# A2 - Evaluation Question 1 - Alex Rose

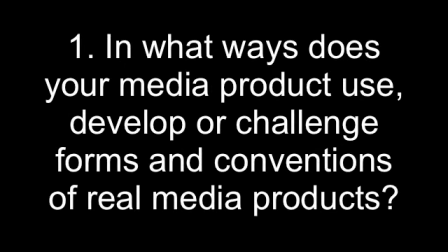[0:00]
Through my first evaluation question, I will be analysing certain parts of my film and stating how it uses, develops or challenges forms and conventions of real media products.
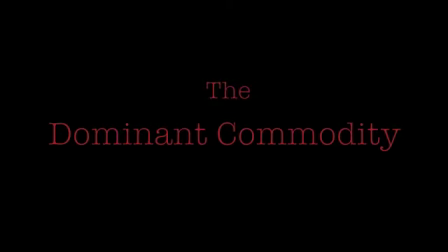[0:08]
The beginning of our film starts simply, lacking cinematic effects and stating quite simply the name of the film. The expected conformist introduction would be long with editing techniques and superimposed text, like highly budgeted Hollywood films including American Beauty and Zombieland.
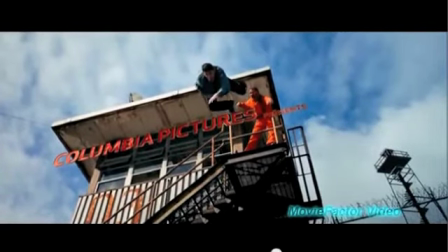[0:24]
Although Zombieland has an incredible introduction, the name of the film, interlinked with the film itself, with the camera work, evidently presents the theme of the film being based upon zombies.
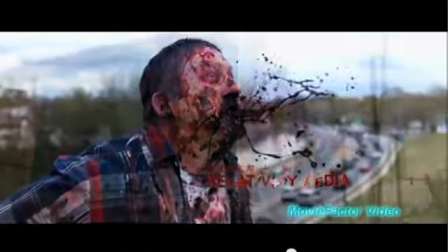[0:32]
This is an example of exposition with the background storytelling before the plot actually being the point where the film starts, while our film leads straight into the plot.
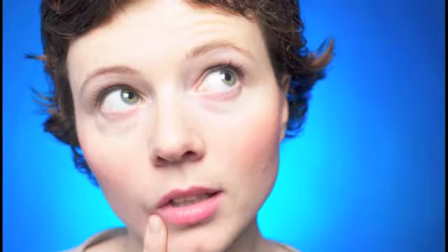[0:41]
Our film juxtaposed with this, simply and boldly stating the name of our film, which leaves the audience to predict for themselves what is likely to happen within the film and what the name of the film means.
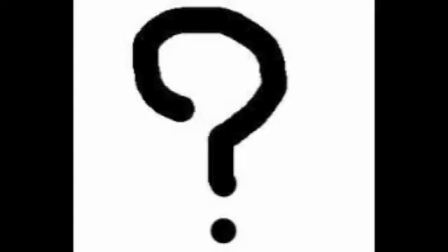[0:50]
This is an enigma code with the film title, with a different introduction,
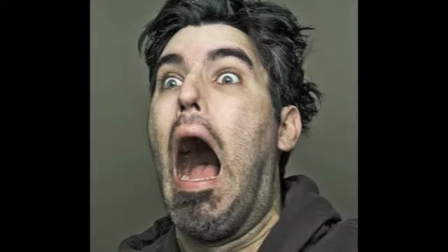[0:54]
creating interest for the audience and making them slightly uneasy and shocked due to challenging what they initially expected.
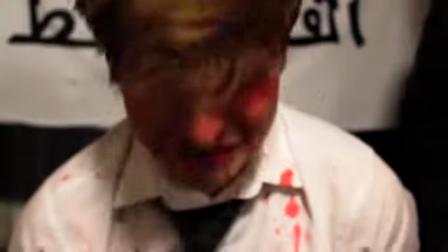[1:00]
The first shot begins with a close-up of the protagonist's face, but the real focus is on the ear and music played in the background.
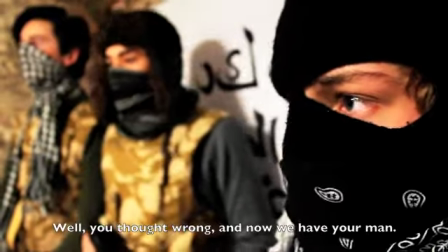[1:06]
This conforms to what the audience is likely to expect with foreign and different music, which they can therefore link to a different environment and way of life.
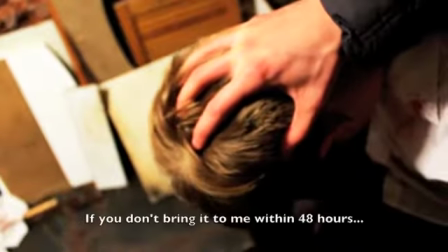[1:13]
This then interlinks with the subtitles used and the foreign accent behind the subtitles.
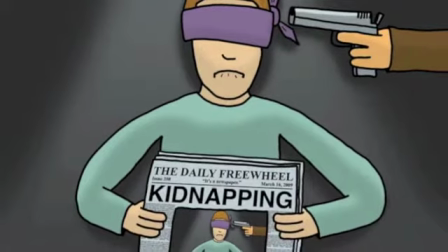[1:18]
The audience can then link this to the kidnapping and then make the connection that perhaps this is a terrorist film.
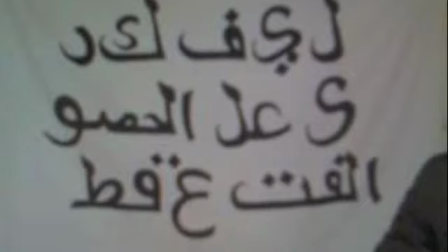[1:23]
In the background of our film, there is also a banner written in Arabic. We are not showing any prejudice to Middle Eastern people, believing they are all terrorists,
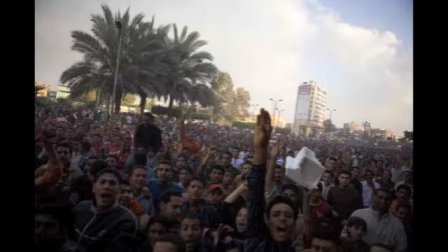[1:31]
but rather simply making and adding to what the audience already know upon stereotypes, so there is no confusion.
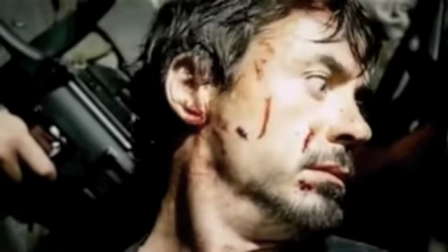[1:38]
This is similar to the film Iron Man, where the key character is taken hostage and the terrorists are filming him for ransom.
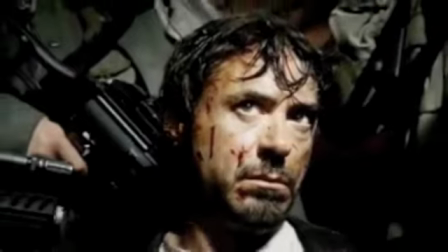[1:44]
although the writing does not mean anything it still emphasizes the fact that this film relates to terrorism which is a recurring theme
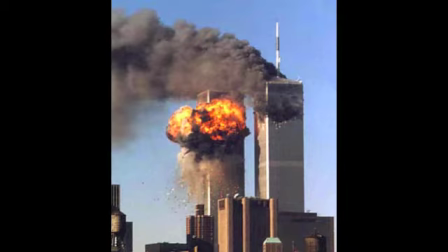[1:51]
recognizable through modern events such as 9-11 and is featured in films including zero to zero dark 30 and also the world trade center
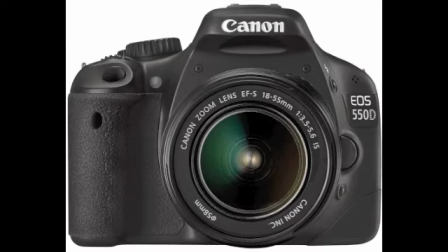[1:58]
with advancements in technology including handheld cameras there has been a rapid increase in the amount of pov filming in the media industry within our film we use the handheld camera which helps the audience to identify and understand the chaotic situation which characters are in This is identical and so conforms to the film Cloverfield,
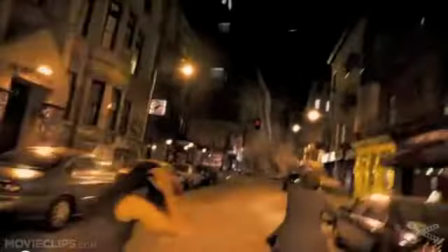[2:15]
using this camera technique to further the audience's participation as it is as if they were within the film and in the heads of the characters.
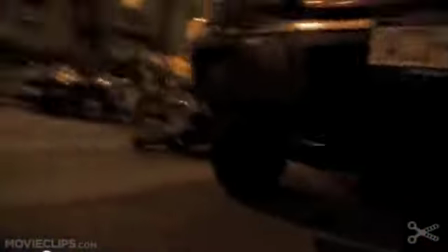[2:23]
A POV perspective to emphasise the suspense situation is a common convention within films and is also featured in the Blair Witch Project.
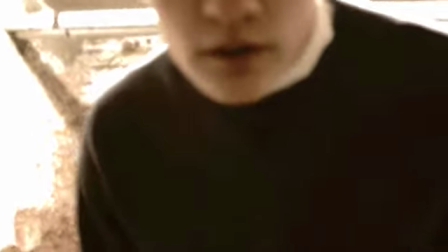[2:30]
This continuous filming, with a lack of post-editing, follows one of our final shots, with the protagonist saved by his partner.
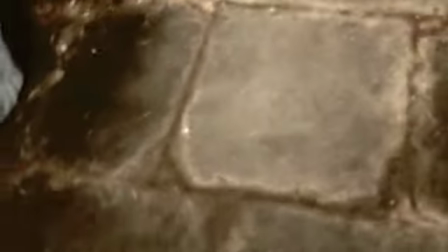[2:37]
The shot is continuous from the character's perspective, leaving the room and picking up a weapon,
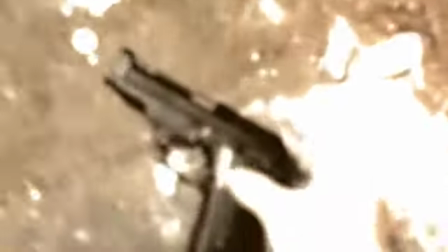[2:42]
Following this will be the continuous shot of the protagonist's POV perspective, which is blurred to emphasise the confusion the character faces.
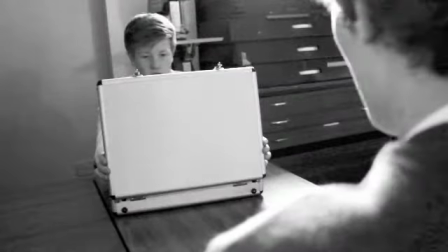[2:49]
This is similar to one of the recent shots in Cloverfield. Following this, in the second scene, there is also another challenging convention we've used in our film.
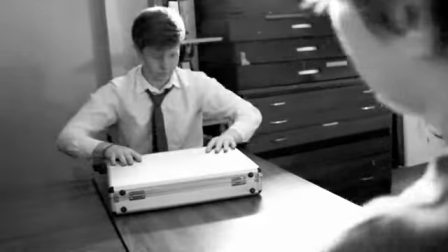[2:57]
The series of shot-reverse-shot camera techniques is similar to other films, but the commodity, i.e. the contents of the briefcase, is completely hidden.
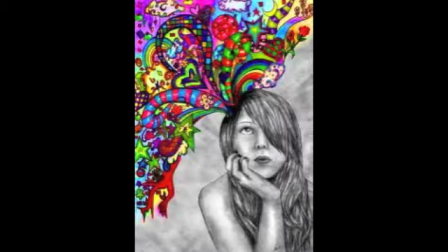[3:04]
This is a continuous enigma for the audience, where they are left to decide and imagine what is in the briefcase, allowing a more interesting and enjoyable viewing experience.
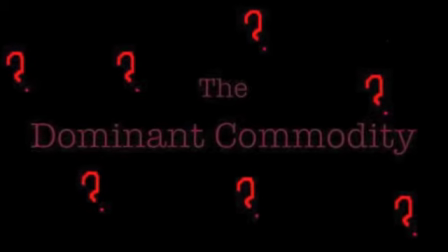[3:13]
This with the title does not give any clues about what is the commodity which is very similar to Tarantino's classic film,
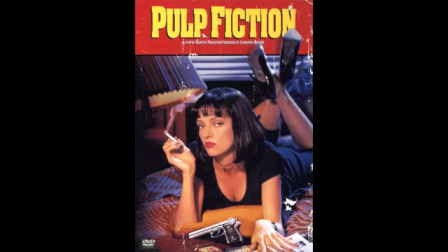[3:19]
Pulp Fiction where the whole film was based around a particular briefcase.
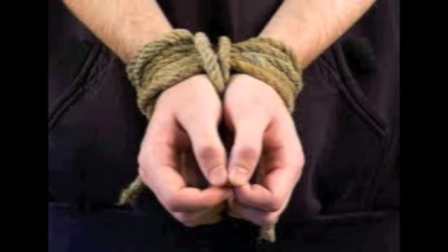[3:23]
A final convention that we have challenged in our production would be how the torture scene in our film is actually direct and does not show the brutality of the torture.
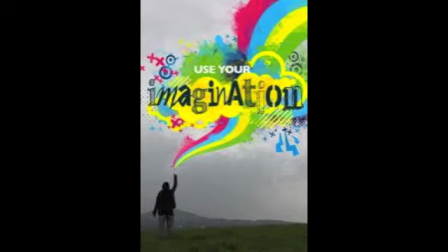[3:31]
This challenged the thriller and horror genre leaving it to the imagination and use of sophisticated match-cut contrasting with a drawn-out gore of hostage and sore.
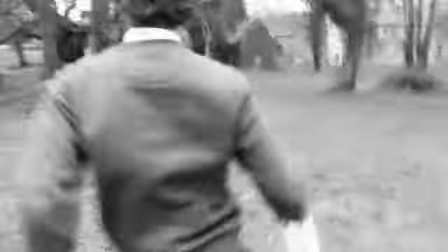[3:41]
Another scene in our film which effectively evokes interest due to its challenging of modern media would
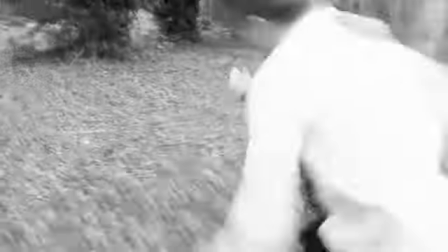[3:46]
be when the film was taken for a flashback of previous events and the camera work is then featured in black and white.
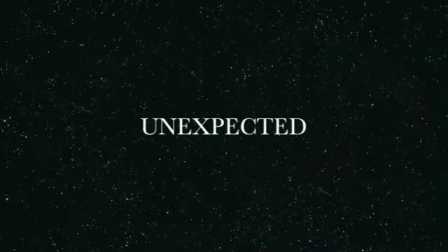[3:51]
Although this is unexpected, with advances in such high-quality colour filming,
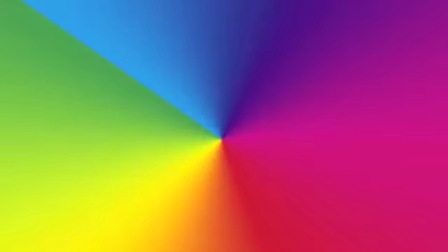[3:57]
it is also very similar to high-budget Hollywood films including James Bond, Casino Royale, starting with a black-and-white contrast of colours.
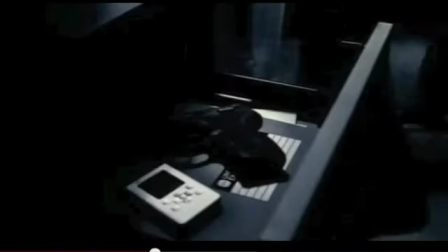[4:04]
Initially, the audience feel alarmed and unable to understand the reasoning behind the colour, similar to that in Van Helsing,
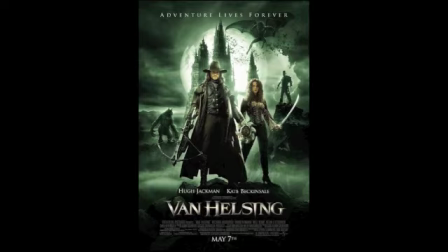[4:10]
but over time the audience come to realise from the upcoming events that the film is based upon the past.
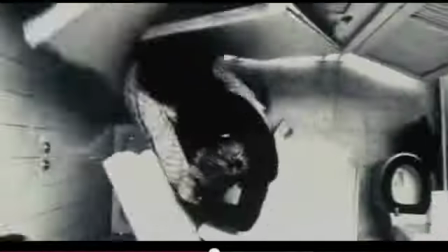[4:16]
This ultimately brings greater understanding for the audience upon the plot and are therefore able to understand the reasoning for this lack of colour.
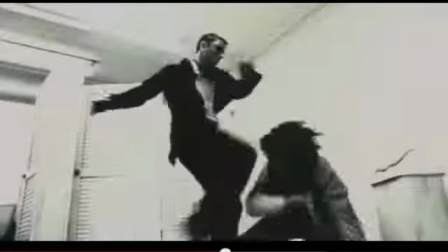[4:23]
This recognises the visual code of black and white for a flashback.
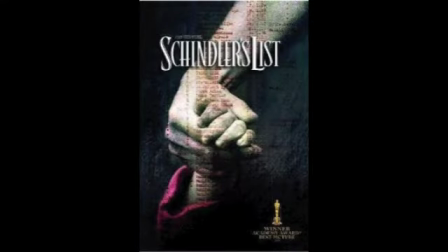[4:27]
Spielberg's Schindler's List also conforms to this, artistically using it to deepen the impact of the World War II story.
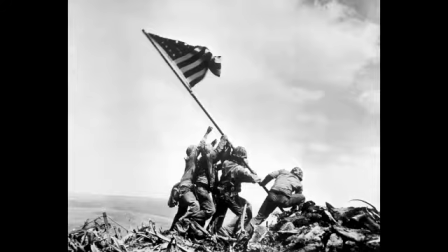[4:34]
More than audience members see previous wars through black and white photographs and film, and so it would seem confusing to see this in a different light.
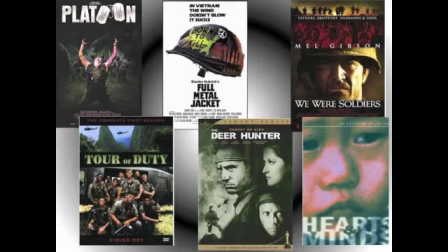[4:41]
Although, it may seem unrealistic, other films, including more films, use the opposite,
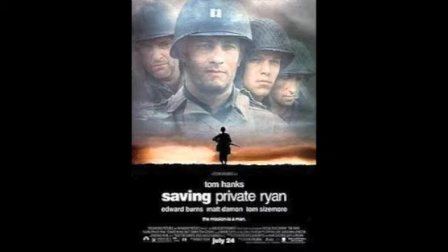[4:47]
being featured throughout in full colour, like Saving Private Ryan.
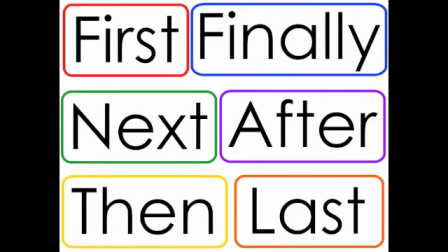[4:52]
Furthermore, another specific reasoning for this sparing of colour would be our need to emphasise a narrative as the plot develops from the conversation between the two characters have.
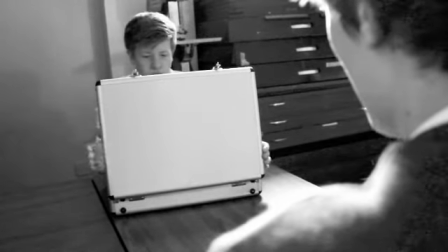[5:01]
We did not want the audience to become confused, so with a lack of colour, the interest is solely upon the two characters' conversation.
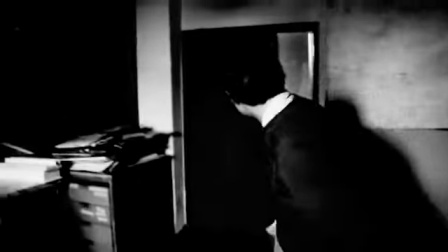[5:08]
The close-up shots with the black and white technique also provides an even greater position to see the emotions of the characters and the fear that they are in.